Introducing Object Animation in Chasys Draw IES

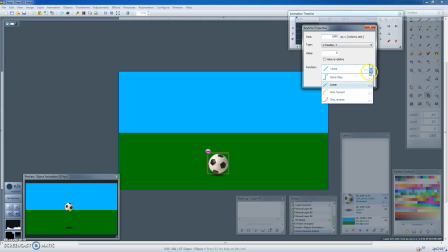So it's going to go back to zero where it started off, and now using sine but in reverse.
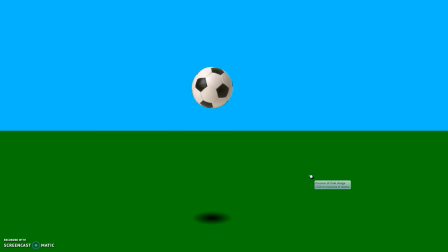Okay. So here's our bouncing ball. Okay, now we also want to animate the shadow.
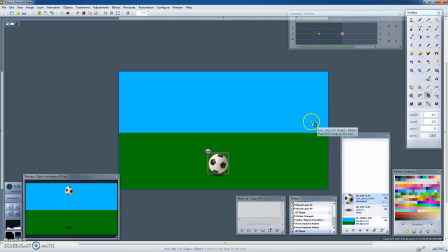So the first thing I'm going to, let me just undo that. Okay, we've undone that. So now using the hand tool, I'm going to select the shadow.
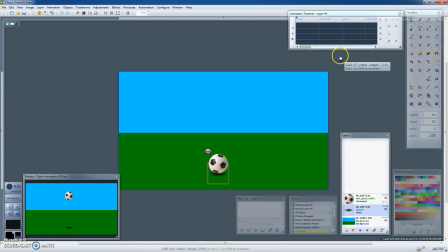Okay, no key times for the shadow because we haven't defined any yet.
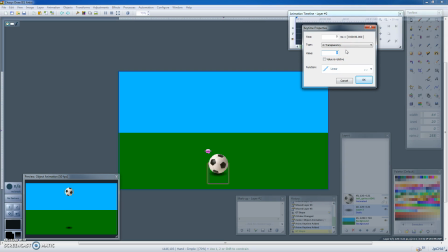So I want the shadow to change in terms of transparency as the ball goes up, because, you know, it's casting a shadow that isn't as sharp anymore. So we are going to have that at 500 milliseconds, which is half a second.
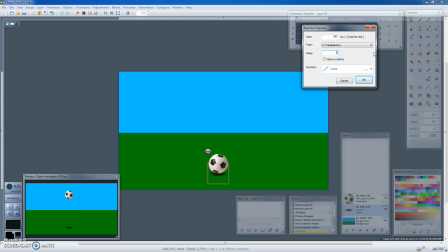want the transparency value to change to say 160. Remember, 255 is full transparency, 0 is full opacity in Chasys Draw.
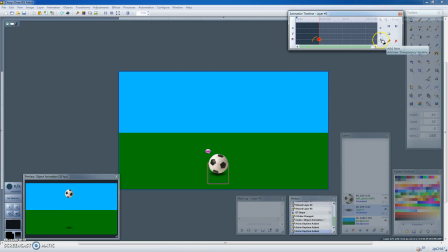So there we have that. We need the return path, so add another key time.
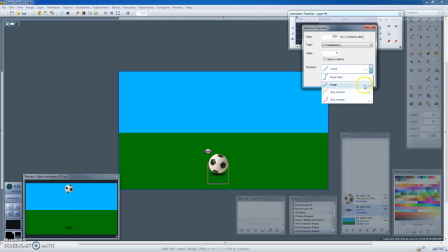1000 value back to 0, sign reverse.
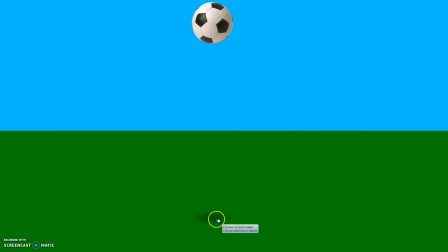So if you look at this, you can see the shadow is basically disappearing as the ball goes up.
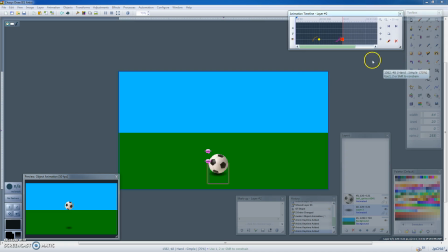We also want that shadow to move, so I'm going to add a key time for the X axis, 500.
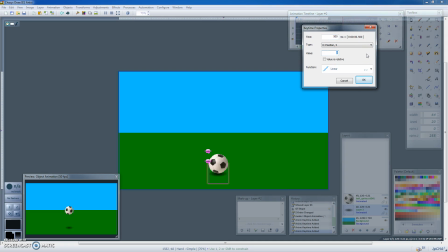Let's move the shadow to the right, because of the direction of light on the ball. As you can see right here, that gives us an idea of the direction of light is coming this way.
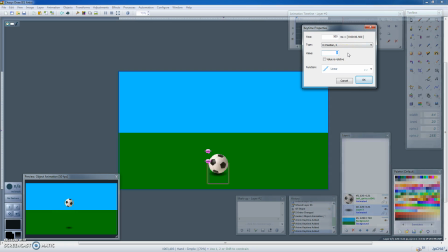So I want that to move to the right, say 400 pixels, say. Okay.
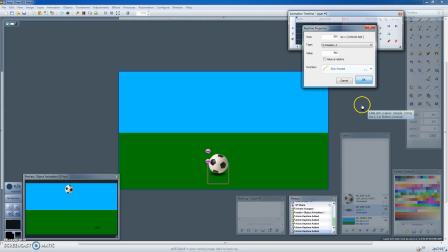Same function. Okay. And the return path for that, 0, inverse at 1000.
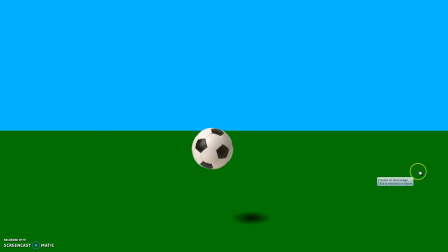Okay. So we have our shadow moving like that.
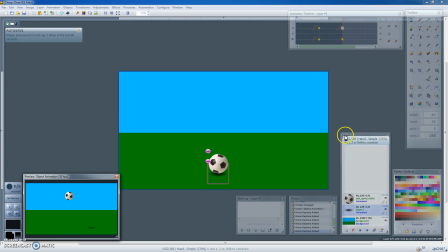I also want it to move along the Y, just so it's more realistic,
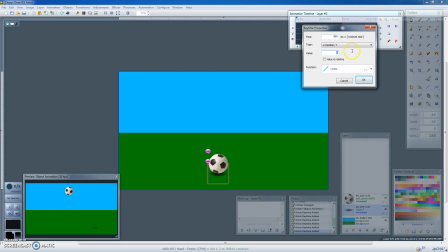as dictated by the angle of the light. So we want it to move up a bit, say 100 pixels up. Same thing. Return path.
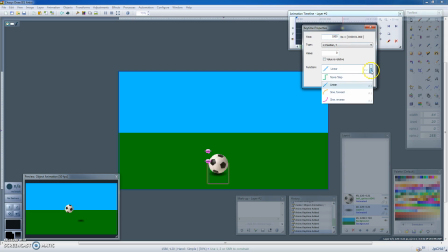And that's our animation.